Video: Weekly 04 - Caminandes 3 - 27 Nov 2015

Okay, so what I did this week, I animated some more. Good news is shot 1 and 2 are now pretty much final. We have I'm tweaking last bits. But yeah, you can see here we have
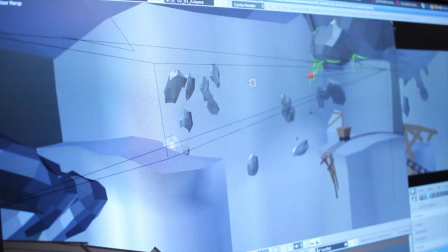the reach, the shot 2 that is pretty much finished.
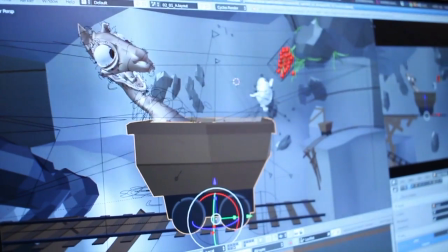So here I will have to make a final pass with the specular of the eye
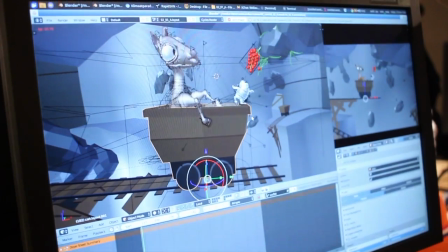and then go on and continue to the next shot. I did a little, the cart was changed, the overall shape of the cart. And it was kind of changing my animation. So we had to adjust the shape of the card to the animation in order not to lose time. Bye. So this week I worked on. What did I work on? So right, I was supposed to help Pablo finish the first sequence of shots, which are going to be outside in a beautiful snowy environment. So I helped preparing that one. That's actually what you can see here. Today I just added a little background element for it, which is like an oil pump thing that you can see around there in Patagonia
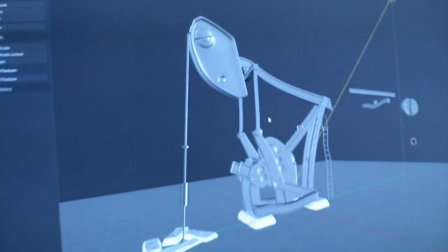in the landscape a lot, and it's going to help making this area just a bit more industrial.
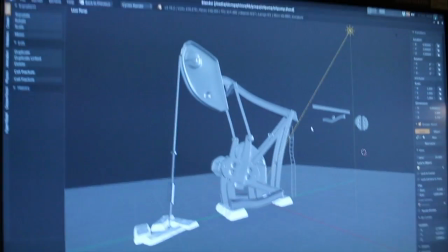So later when we drop into the mines, it doesn't come as a surprise.
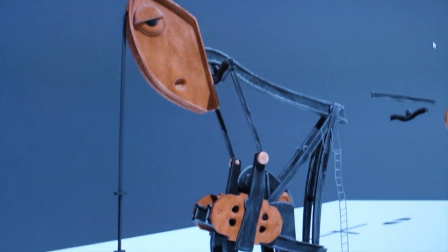So that there's still something familiar that you can connect to that. I also worked on the tracks, making the tracks a bit more detailed, and giving it some pebbles. And I also went underground into our cave environment, which Sarah was animating, and I added the environments, the rocks, and the cave backgrounds for the first shot that we have in that environment and that we see there,
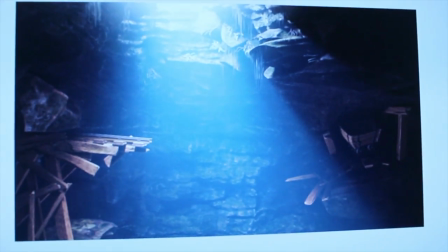basically. This is this I started with on Monday, and I started sculpting all the rocks here.
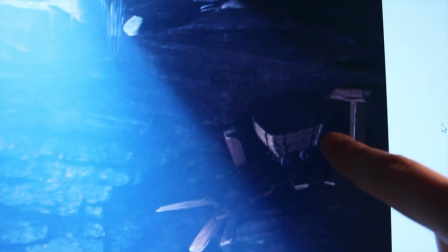Putting all the elements in another cart and some icicles and
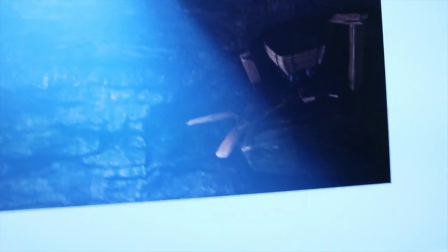little plants and that kind of stuff to make it a bit more alive.
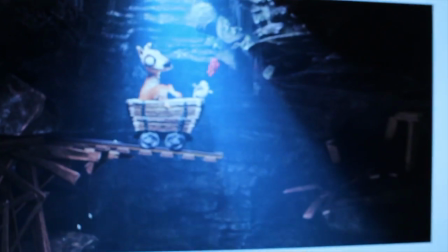And then just today I added all the stuff that Sarah was working on.
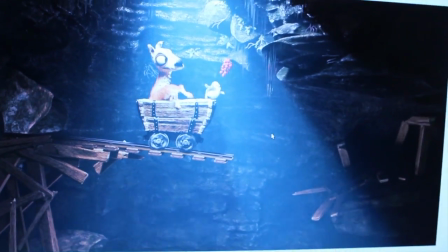So I added Koro, I added the cart and Otti and the little berries.
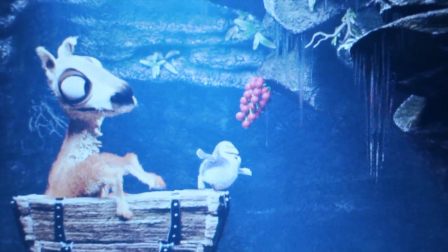I still need to work on the placement a little bit, but yeah, I hope this is going to give us an indication of where the shot is going to. Yeah, I think that's pretty much it. So, What? Goodbye. edit. Ready? Alright. Ready? Ready. Do you want to play a game? Wanna say anything? No.